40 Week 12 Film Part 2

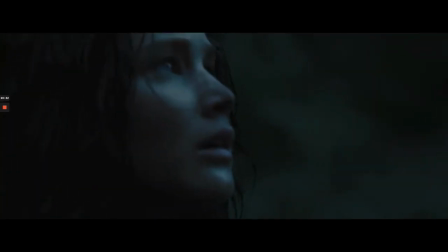But entering into the space of both Katniss and, I can't remember the other guy, played by Donald Sutherland, the bad guy.
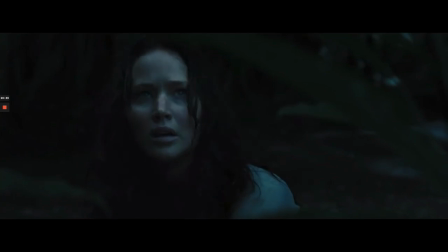We get into his intimate space because we're going to see his powerlessness to Katniss's wrath.
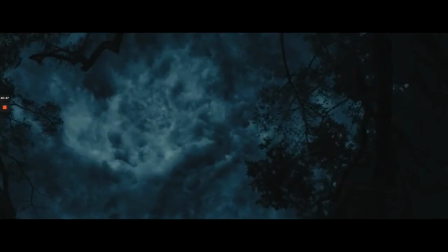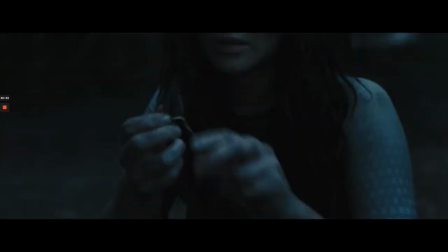Katniss, get away from that tree!
Notice how we're close, we have a close-up of her, but we have a medium-long shot of him.
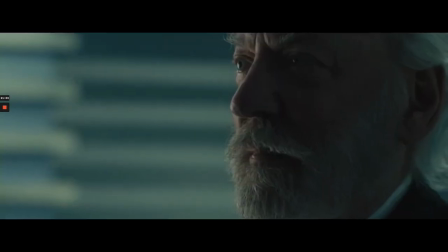Katniss, get away from that tree!
Close-up of Donald Sutherland to show his realization of his powerlessness.
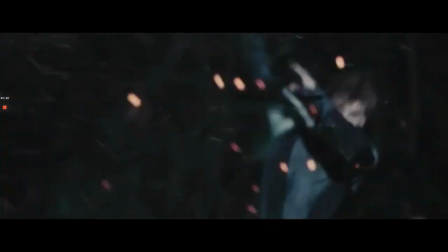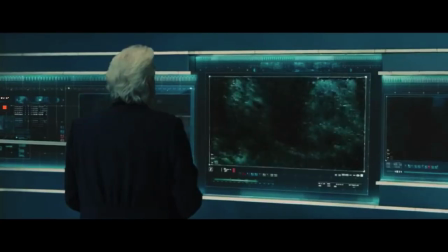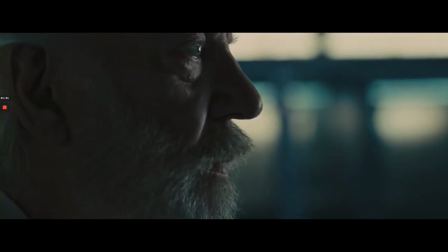His realization that
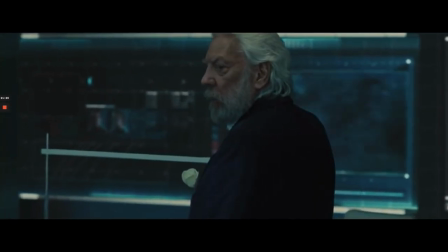he now has no eyes to see what's going on.
To top Heaven's Bay.
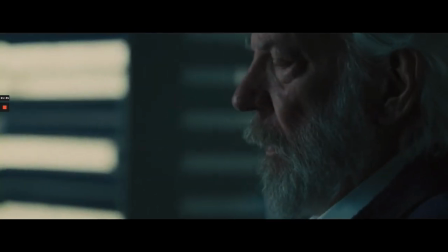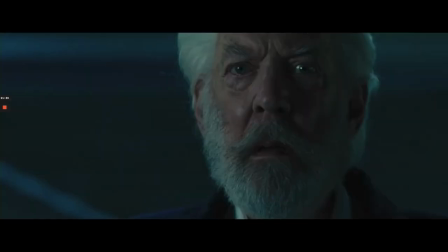Sir, we've lost power.
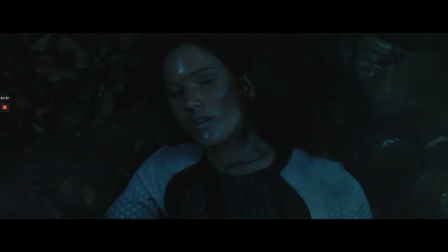God's eye view to show her metaphoric death, right, as Katniss.
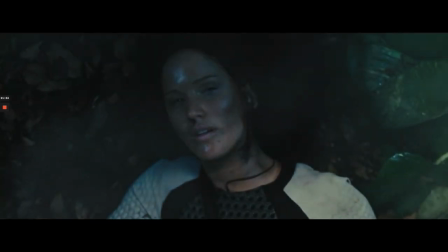And this is going to be her resurrection as the Mockingjay.
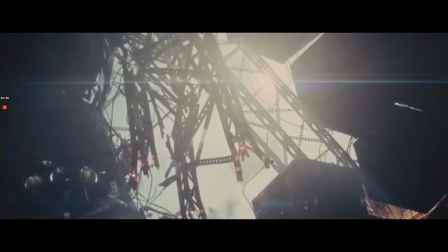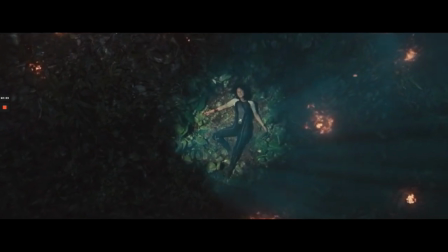Another God's eye view.
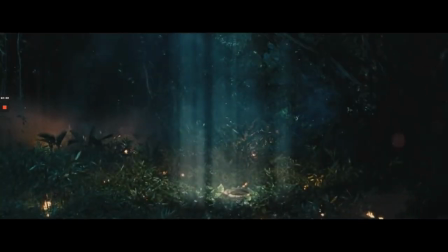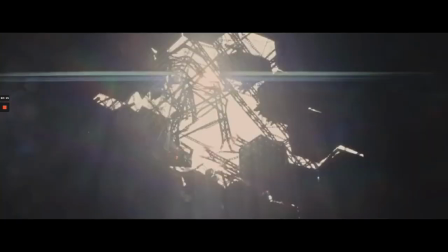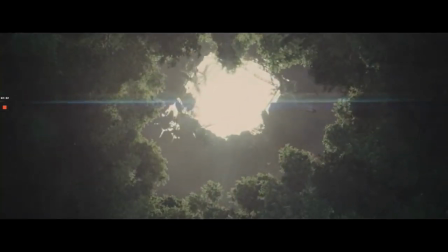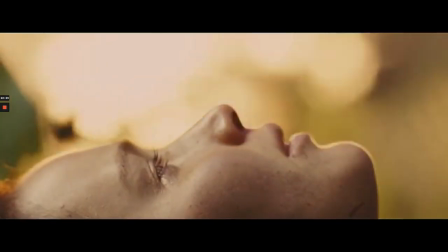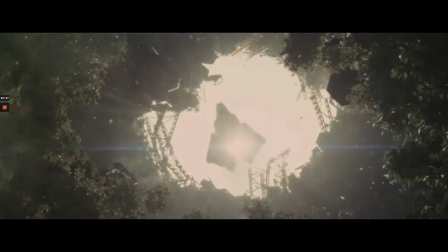God's eye view close up, getting us closer as the crane comes down to pick her up and carry her away to begin her new life, right?
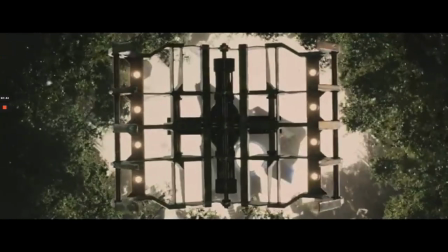As this symbolic revolutionary figure that's going to take down the whole system. Kind of an interesting point of view shot as the crane comes down and grabs her.
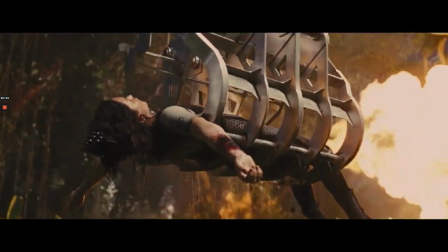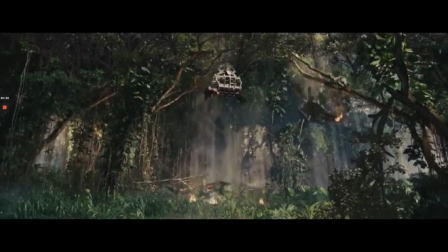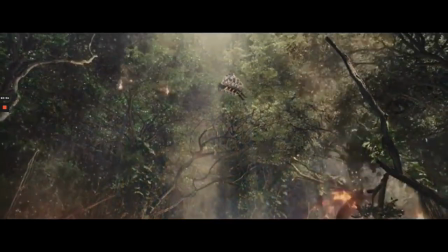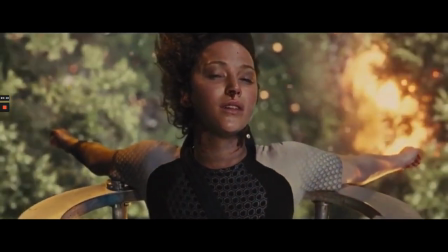God's eye view. Right? But again, it generally indicates something.
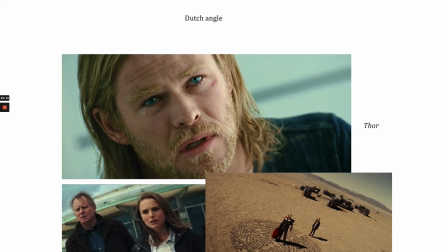A Dutch angle is when the camera shifts the plane, right, diagonally, to represent a world out of control, a world that's amiss. And we see a lot of that within Thor, where Loki comes in and he messes up the world, and then Thor has to kind of make it right.
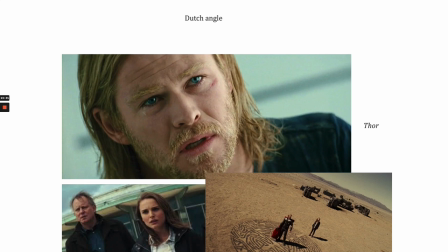So it's a way of indicating some type of chaos, right? We see this often within Mission Impossible, if you've ever seen this film.
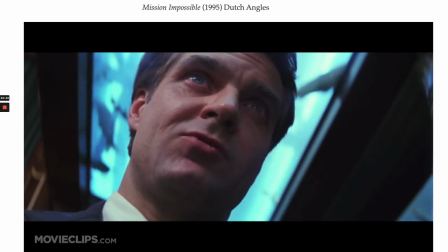Dutch angle. The actualist is To suggest that the world is off balance.
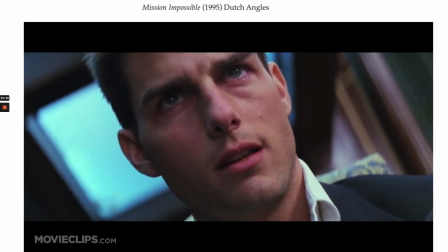He was one of ours.
And Ethan Hunt here is starting to figure out that he's been set up, and now he has to set it right.
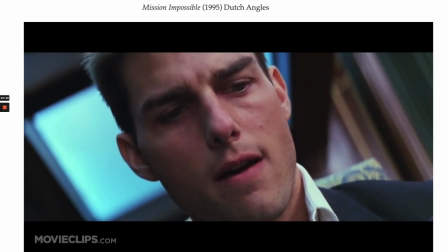But again, this is deviating from the way we see the world, and so it's supposed to be disorienting.
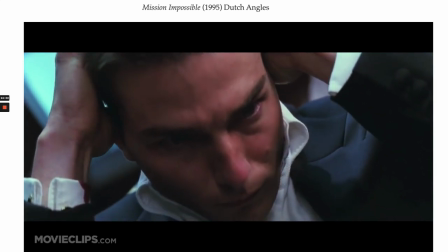The mole's deep inside. And like you said,
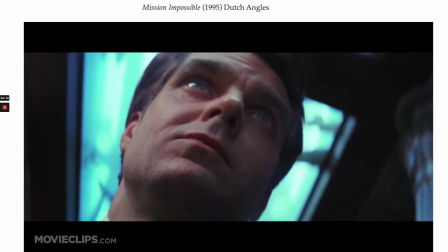you survive.
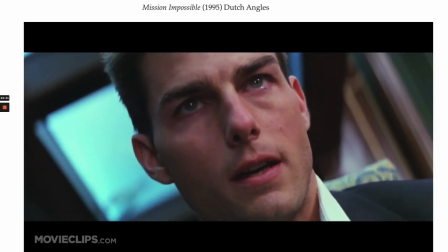I'll show you something, Ethan.
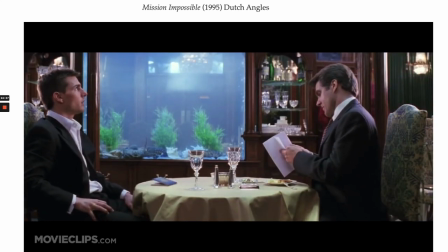Since your father's death, your family's farm has been in receivership.
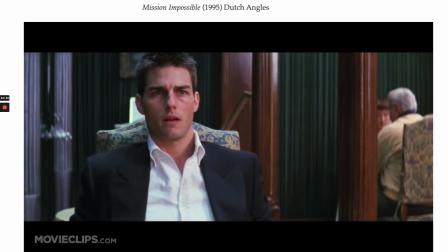Now, suddenly...